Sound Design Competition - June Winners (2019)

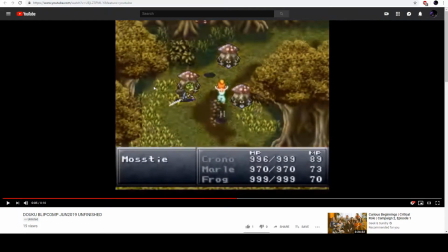(4:12)
That could have been turned down, and then when the screen flashes, adding something there to accentuate that visual element. And then, like I said, the end of this attack sounds and feels really good.
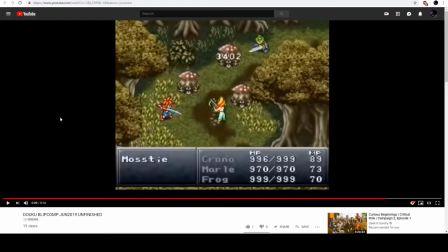(4:30)
You know, it feels like a powerful attack. Adding in that low end just makes it feel like a powerful attack. Take away the numbers on the screen, and it, you know, to me, I'm like, oh yeah, that's powerful. If it doesn't kill him, it's at least going to take a lot of his life away. You know, especially when you're dealing with powerful enemies.
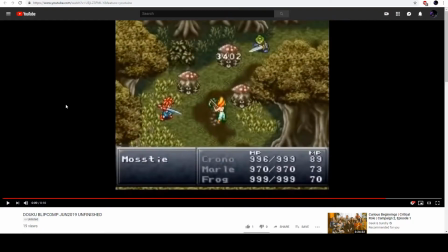(4:50)
So great job with that. Moving on to third place is Kevin Gillen with his recreation.
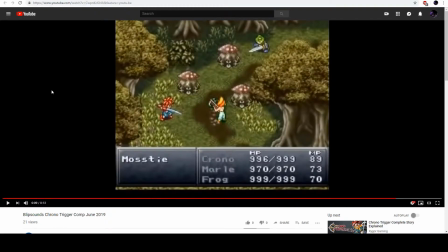(5:09)
And I love that beginning sound. It sounds like magic, you know, with that with the intro move going on.
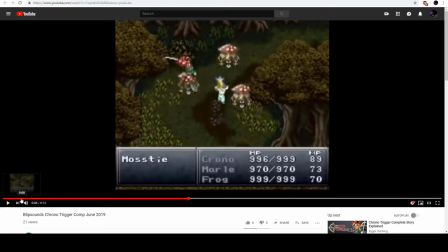(5:22)
And, you know, even catching that sword raising up right there at the beginning is a really nice touch.
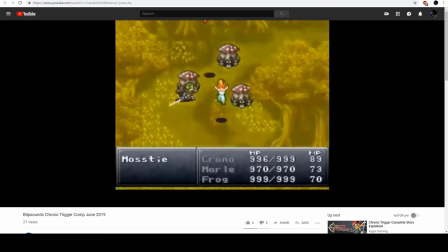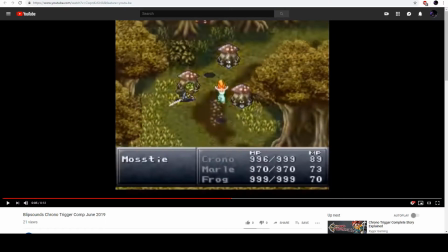(5:34)
And then I really like this part of the attack here coming up. I like that you emphasize the high end to really make it sound like a sword attack and an ice attack. If I had my eyes closed, I would say, yeah, that sounds like a sword is being used.
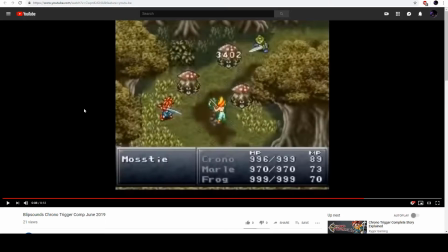(5:54)
Could be glass, could be ice, something to that effect. Like you are nailing that end of it, and I thought you did a great job. I think you could have added a little bit more low end overall to everything to make it to give it more weight.
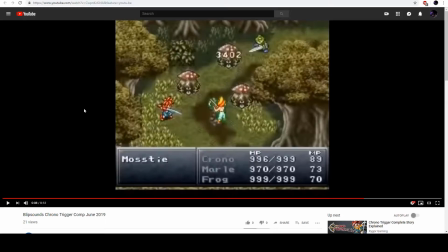(6:11)
Low end really helps to sell the intensity of an attack. If you think about, like, say, a first-person shooter, when the sound designers want to convey that a gun does heavier damage, they just add more low end to that gun, and so it feels more powerful.
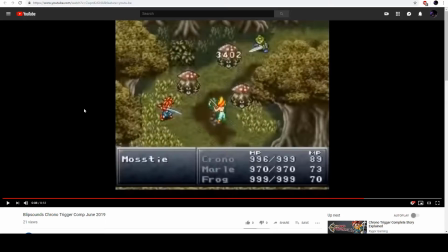(6:28)
So adding a little bit more low end to it accentuate the heaviness of the attack, especially the heaviness of the characters running around. I know they're small pixel characters, but if you want to give them more weight, you can add a little bit more low end to their running.
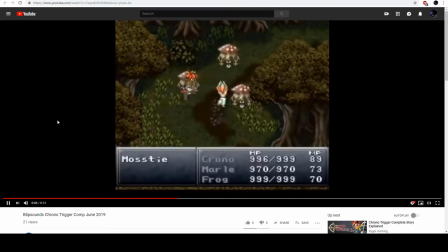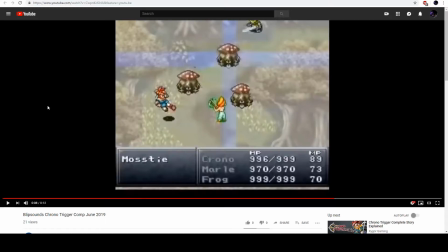(6:48)
You know, I also like the little bit of voice work that you did and adding in some of that delay and some of the chorusing effect. Again, driving home that this is a magic attack. And it's one of those things that we feel more than we really consciously are aware of.
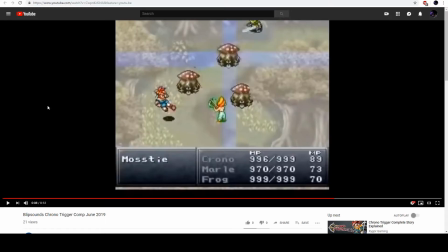(7:04)
If it was just dry grunts, like no effects added to it, we would interpret that somehow something is wrong with that, but we wouldn't be able to vocalize it. So by adding in that delay and chorusing effect to it, you're driving home that this is a magic attack.
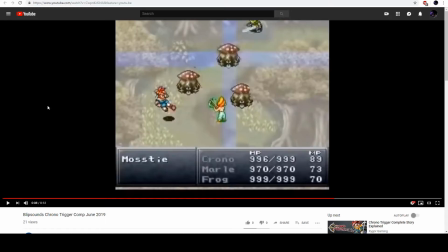(7:21)
And like I said, we're expecting that. And so I think you did a great job with it. Overall, wonderful sound, great use of high end. The sound wasn't muddy. It was very clearly communicated. There was a lot of space for everything. So I think you did a great job with this, and I think you should be very proud of it.
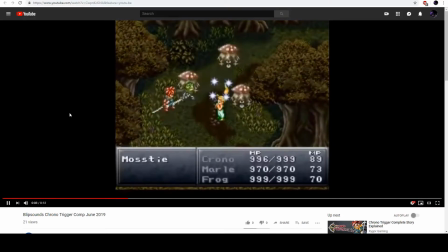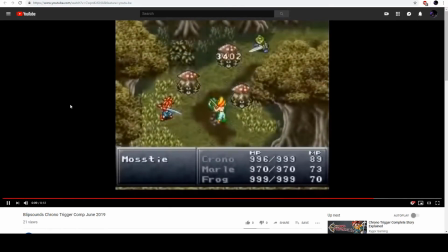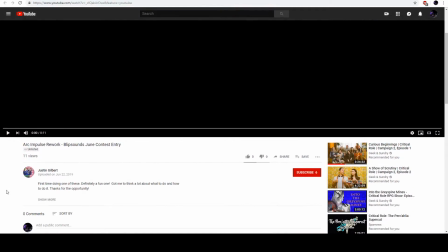(7:50)
Moving on to second place, we have Justin, and we're going to check out his sound now.
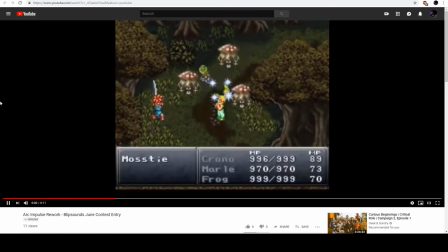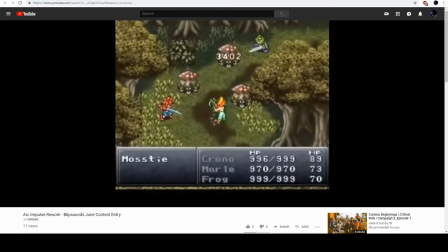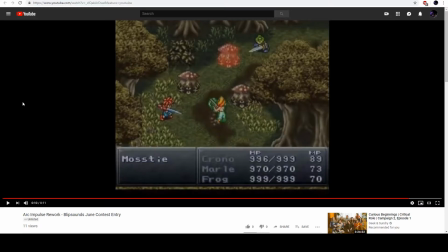(8:10)
Great job. There's, you know, a lot of good things going on here, and we'll start from the beginning.
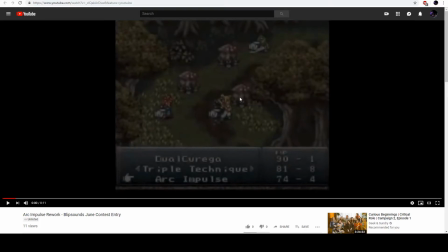(8:16)
You know, we have the sound being highlighted when the fight starts.